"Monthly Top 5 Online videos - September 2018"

Hi, I'm Charlotte and I'm going to show you my favourite videos this month with the hope to inspire you. The best interview that I've seen this month is by Refinery29 and their series called Spill It.
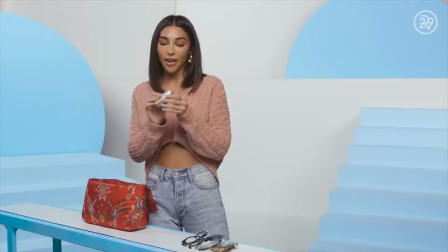[0:13]
It's a different take on the very popular What's In My Bag format.
We have my little lemonade water enhancer that I bring everywhere with me.
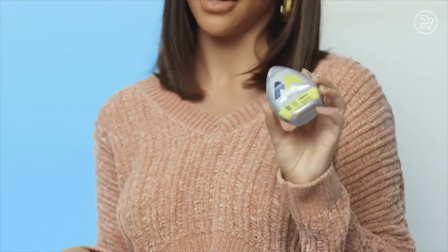[0:22] Kind of helps me drink a lot more water and stay hydrated.
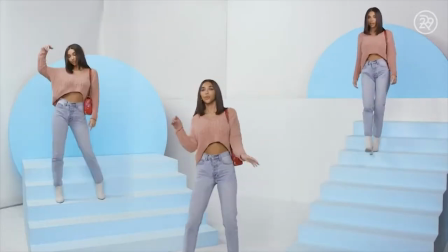[0:25]
Refinery29 have made a dedicated set for the series, complete with a little conveyor belt to show all of the contents of the bag.
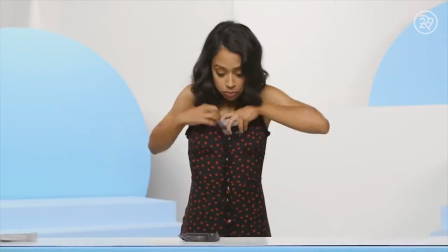[0:31]
It's a really personal and honest way to get across the personality on screen without doing a normal talking head interview. The best commercial that I've seen is from Apple, and this is the opening film to their September keynote.
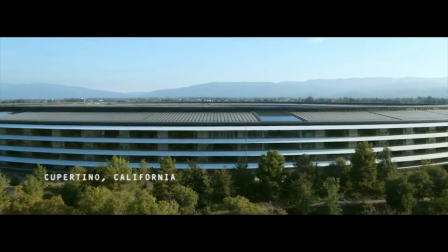[0:43]
This film unveils the new Apple Park, and rather than taking us on a guided tour, they created a Mission
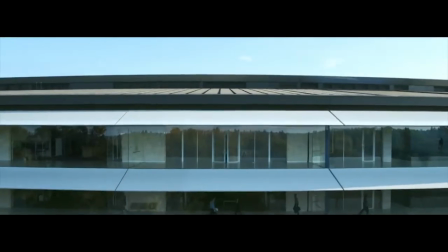[0:49]
Impossible style short film where an employee runs around trying to deliver a package.
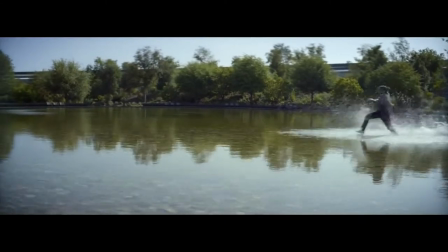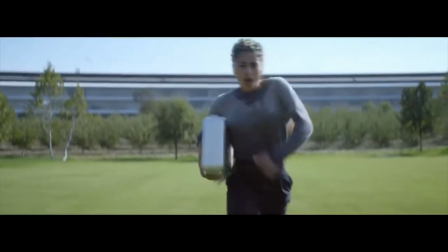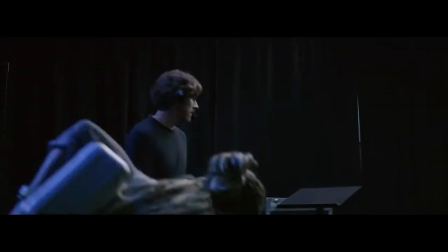[1:05]
As per, a very creative and effective idea. The top video report of the month is Rihanna's Diamond Ball experience by Vogue.
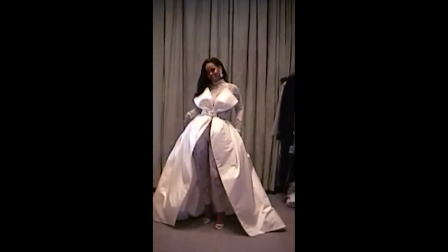[1:15]
We see Rihanna vlog her time at the ball, but from the way it's edited, it completely changes the perspective of what you'd expect from a normal vlog.
Behind the scenes of our Diamond Ball.
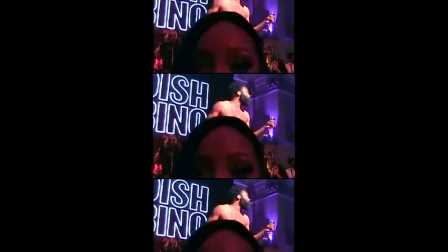[1:30]
This video is a really good example of how you can repurpose footage to get a whole new different feeling and vibe from it. The best edit and visuals that I've seen this month is Jay-Z's Smile music video.
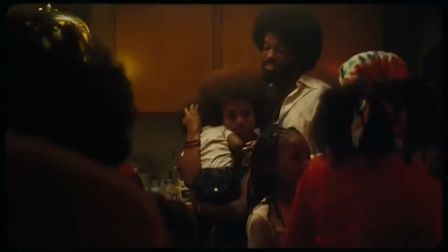[1:42]
The 7-minute music video shows the story and struggle of Jay-Z's mother raising her children in the 70s whilst hiding her sexuality.
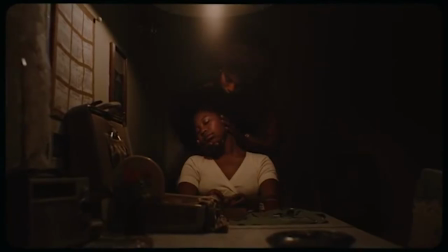[1:50]
The cinematography in this video is beautiful and it just creates a really strong and emotional end product.
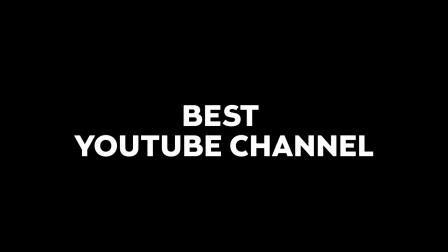[1:58]
So just go and watch it because it's really good. The best YouTube channel of the month is Show Studio.
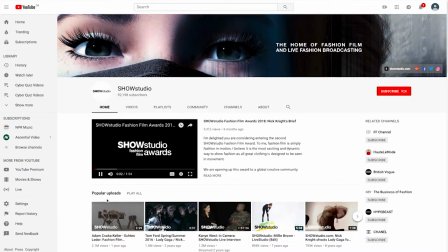[2:04]
This YouTube channel defines itself as the home of fashion film and live fashion broadcasting.
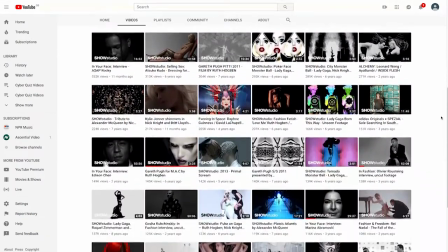[2:10]
You can see anything on it from live debates to experimental fashion films.
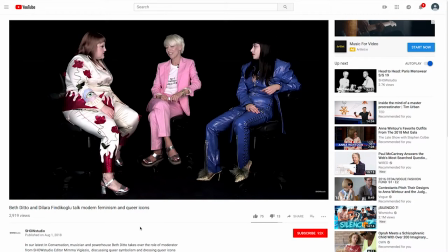[2:14]
But the thing that ties it all together is how they shoot and edit everything in an experimental and unique way.
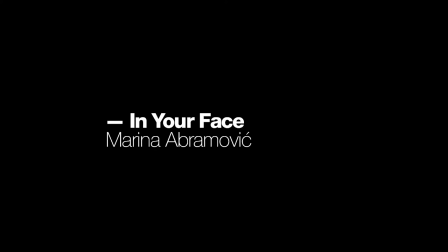[2:20]
For example, the In Your Face interview series, where we see extreme close-up of the interviewee's face.
My name is Marina Abramović. I'm an artist.
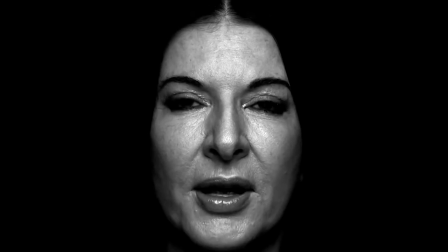[2:31]
It's a really interesting way of watching an interview, and you get to see all of the micro-expressions that you wouldn't normally see in a general interview format. And that's it for this month. Thanks for watching, and don't forget to comment and subscribe. And if we've inspired you to create something, get in touch.